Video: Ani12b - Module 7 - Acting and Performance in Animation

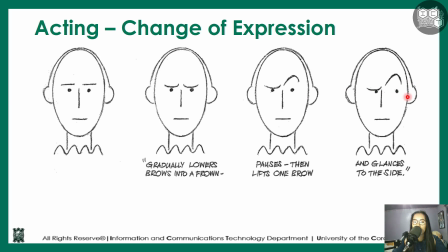And then the third one is you have the eyes moving to one side. So with this one, if you think about it, sabihin natin this is like 8 frames. So 2 frames exposure each. So with this one, you would see that there is really not a lot of difference.
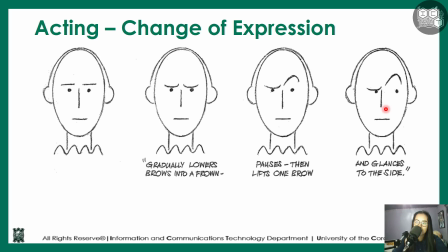It's just a 2 frame difference. However, that 2 frame difference is something, again, that you can feel as an audience member, but not necessarily see. And a lot of the times, the way that the audience member feels is a lot more impactful than the visual aspect.
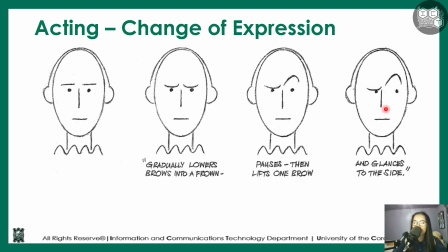Because if you just see the visual aspect, you might forget it because it's a visual experience. You might see a lot more visually stunning things. But if you permeate through the audience through feeling, that is a lot more impactful rather than something that is merely just visual.
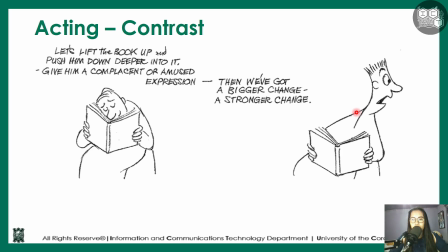Next one is the contrast. So for our contrast, we're looking into the movement of the characters. So we have this one right here, our starting frame, and then we have our next frame. What would happen usually is that this initial frame right here has the character sitting up.
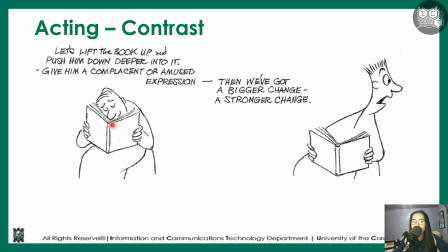So that would mean that the head is farther away from the book. That is fine, and you would still get somewhat of a change on expression. However, if you have the head a little bit lower, then you can get a grander change of facial expression.
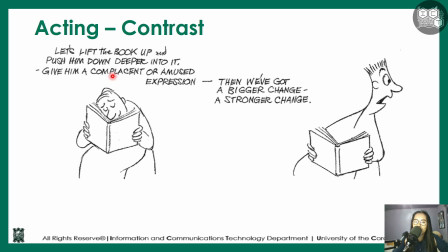So not only would your usually kasi what would happen is that the path of action, if you just have the normal sitting up posture, is just a very slight U shape. Whereas for this one, you can very much see a grander change in, like, let's say, the movement or the path of action.
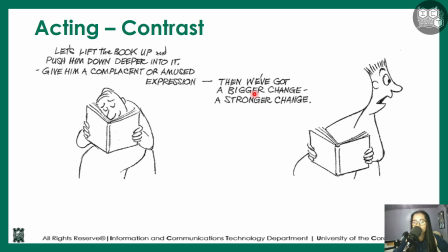You can also create really good silhouettes when it comes to this. So the silhouette of this one, you can see that the character is somewhat crunched up to a position. So you can very much see that probably they're in a state of comfort.
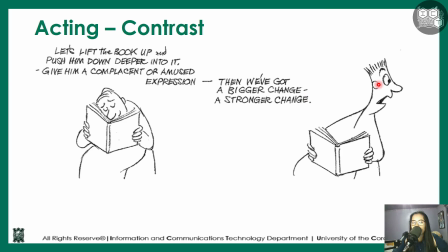Whereas this one, you can very much see the silhouette or at least the change of silhouette.
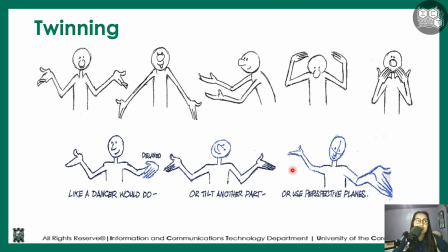Next one is twinning. I think this is the last part for acting. Twinning is essentially the idea of using both parts of your body to mirror them. So also known as symmetry or mirroring. So twinning isn't necessarily good generally in the industry.
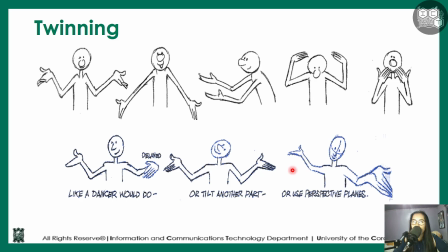So if you talk to a lot of animators or directors, they don't really like the idea of twinning. There might be a reason for that. One is because you see a lot of novice animators utilize it so that it's easier for them to be able to animate.
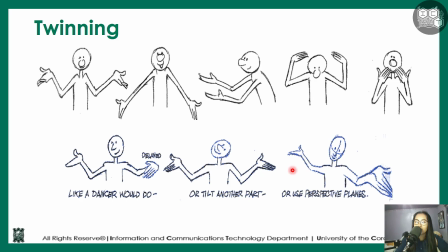But that's not really the point of twinning. The point of twinning is for you to emphasize a certain action. So if you do it a lot of the times, it kind of loses its value. So when it comes to twinning, you only use it in the most crucial of ways.
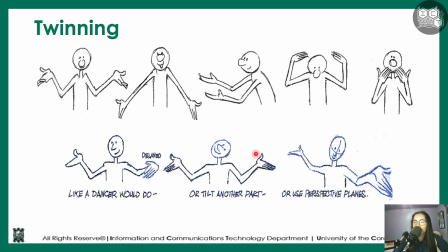If you really want to emphasize something, the character to emphasize something, you can use this. If you would like to use twinning a lot more than expected, then it would be much better for you to have other ways on how to showcase it.
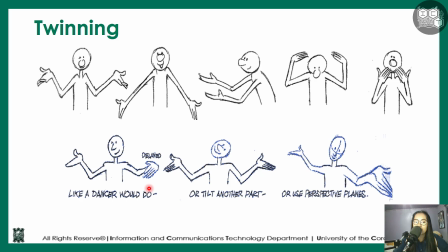Like, for example, delaying parts of it. So we have this one hand right here being placed in a much more delayed position than this one. It's still technically twinning, but you would see somewhat a 1 to 2 frame difference.
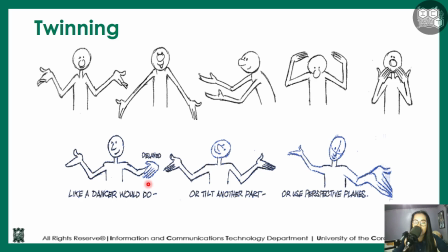And in that way, it doesn't really look too mirrored. O kaya naman, there's not really a lot of too much symmetry. We also have another way right here, wherein we do tilting. So tilting the head can kind of make it a lot more visually interesting.
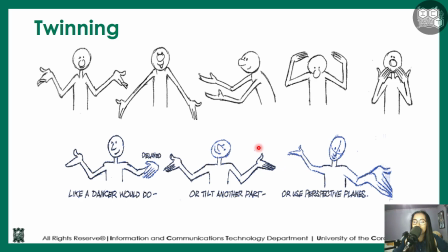O kaya naman, a much more extreme thing of tilting is changing of perspective planes.
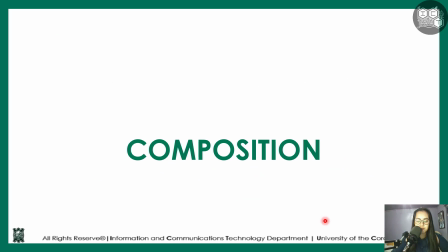So that is for the idea of twinning, and that is for acting. Next part is we have composition.
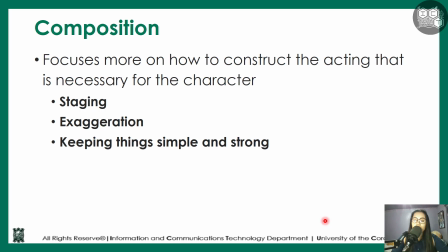So composition is essentially more on how to construct the acting that is necessary for the character. So composition actually is somewhat the middle part.